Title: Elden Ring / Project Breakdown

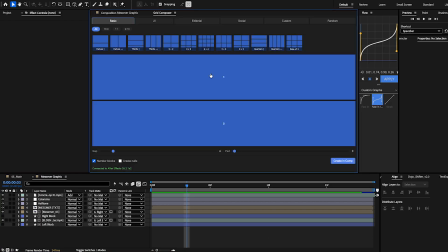3679s
I have a plugin I made called Grid Composer, where you can I talked about it in the Berserk breakdown, I believe, but it's got a lot of like editorial, UI, style, social stuff, or you can just do a custom one.
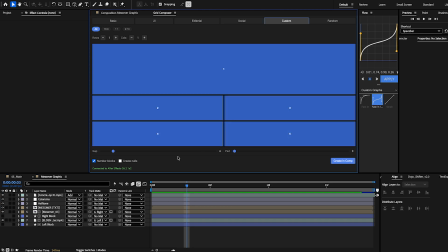3694s
So you can like click, split it horizontally 4 ways. You can make the gap larger or smaller. The padding can come down. You can number them, or you can create nulls for them, or like both, and you just do create and comp.
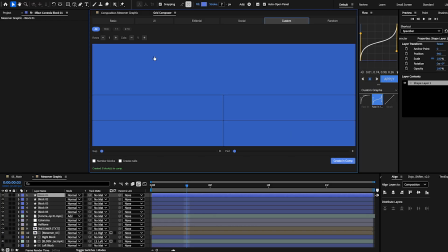3710s
So like it will literally add all of these blocks.
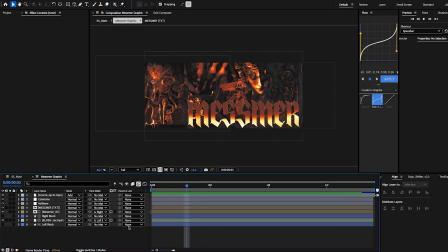3717s
Good for design stuff. So yeah, I made 2. One is here, and then one is over here, and I just matted this clip that was before this one.
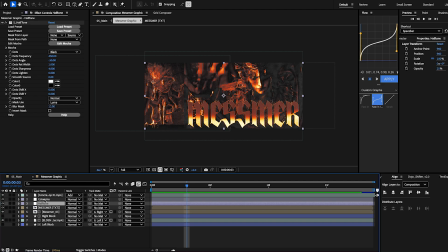3731s
Yeah, the same one we've been working on, and it's the same thing, right? Halftone as Millennia, halftone colorama, this concrete texture.
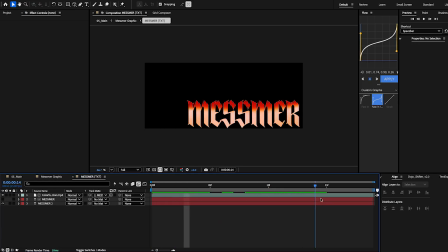3739s
The text is just copy and pasted, but with a different font and his name.
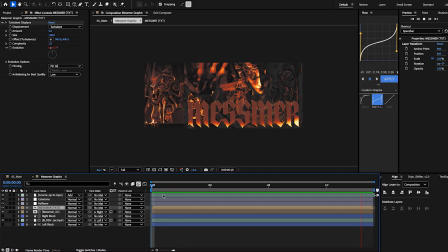3746s
So yeah, this is what it looks like, and I just have him slowly.
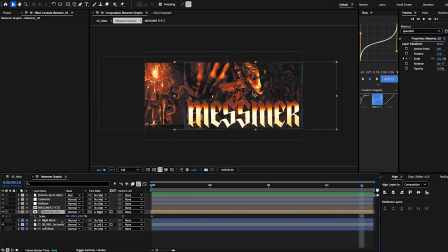3751s
On this one, he's scaling in, and on this one, I believe he's scaling out.
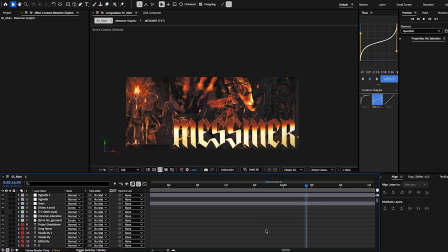3756s
So, yep. Then we go into,
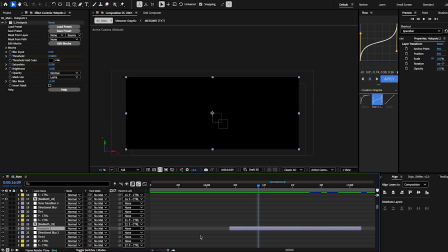3768s
okay, yeah, we have another hotspot, which this shouldn't be this far up here.
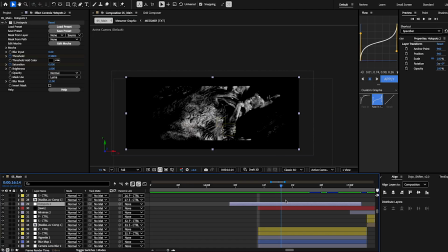3774s
Another hotspot for this transition into Malekith's hand.
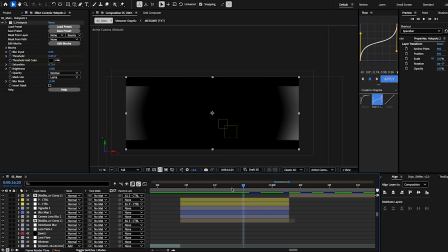3781s
There's another blur map here, and all it does is it just like scales down
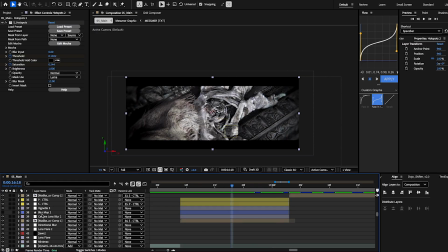3788s
to give focal point onto his hand. So there's a blur map. There's also a vignette. I'll take all those off to just like, so you can see a little bit of the, it's very subtle,
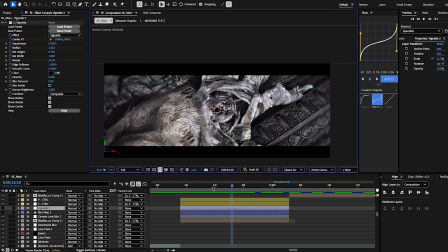3800s
but these extra steps for like compositing and just for like scenes in general will help push the believability and whatnot.
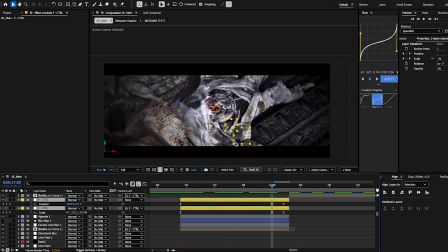3810s
We've got scale and position, so it just like zooms in right to, again, right into the middle. If you guys don't use this grid layout, I definitely would.
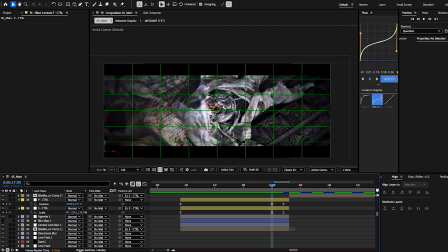3822s
Again, for Mac, it's just option, like the quotation or parentheses thing, keybond. Sorry guys, I'm not used to recording, and I've been going on for like a while here, so
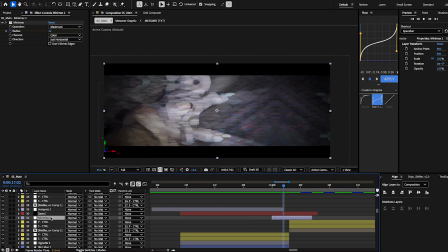3840s
it's a lot on my brain, to be honest, but we're gonna keep moving. And then we have another Minimax thing effect,
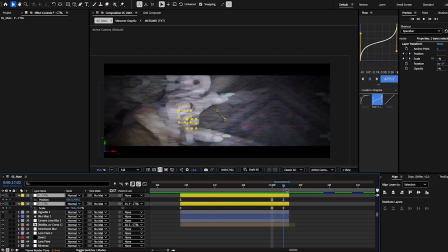3850s
and when we go just position from left to right, it scales out. And I have a motion tile on all of these layers. So what I did is time remap them.
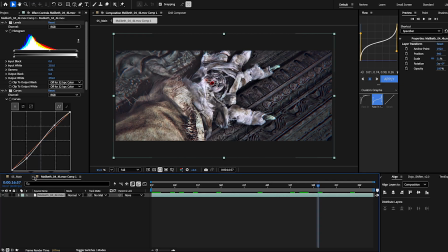3864s
You throw on all your color correction, then you pre-compose it, and then you throw motion tile on.
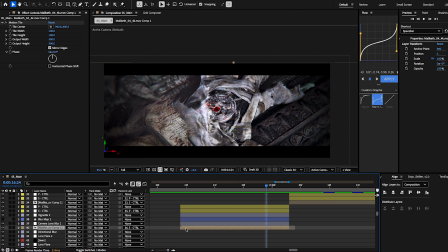3868s
It's just too much to have like it not pre-comped, because then you're working with a layer that's time remapped. It's got all this crap on it for color correction. Then you throw a motion tile on it. Better to just pre-comp it and just have motion tile on the pre-comp.
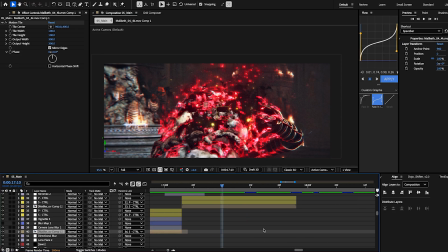3885s
So yeah, we're here to him. just a mini max transition.
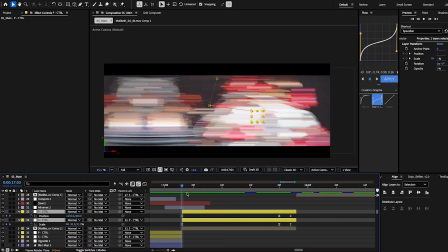3892s
I didn't choose to use any directional blur with it.
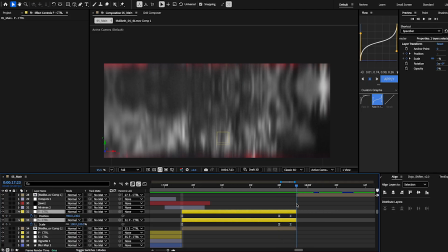3896s
Zoom into him, and then it goes down to mimic the sword,
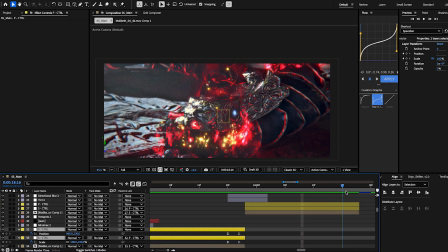3902s
because right after this motion it goes up to him pulling the sword out.
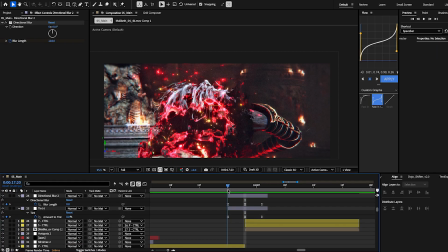3908s
And this right here is just a tint keyframe to go from, it's a tint and directional blur keyframe.
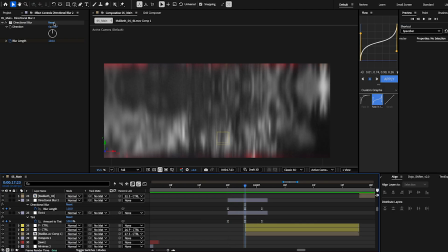3915s
They both go from 0. The directional blur is set 0 straight up vertically. The blur length goes to 110, and the amount goes to 100.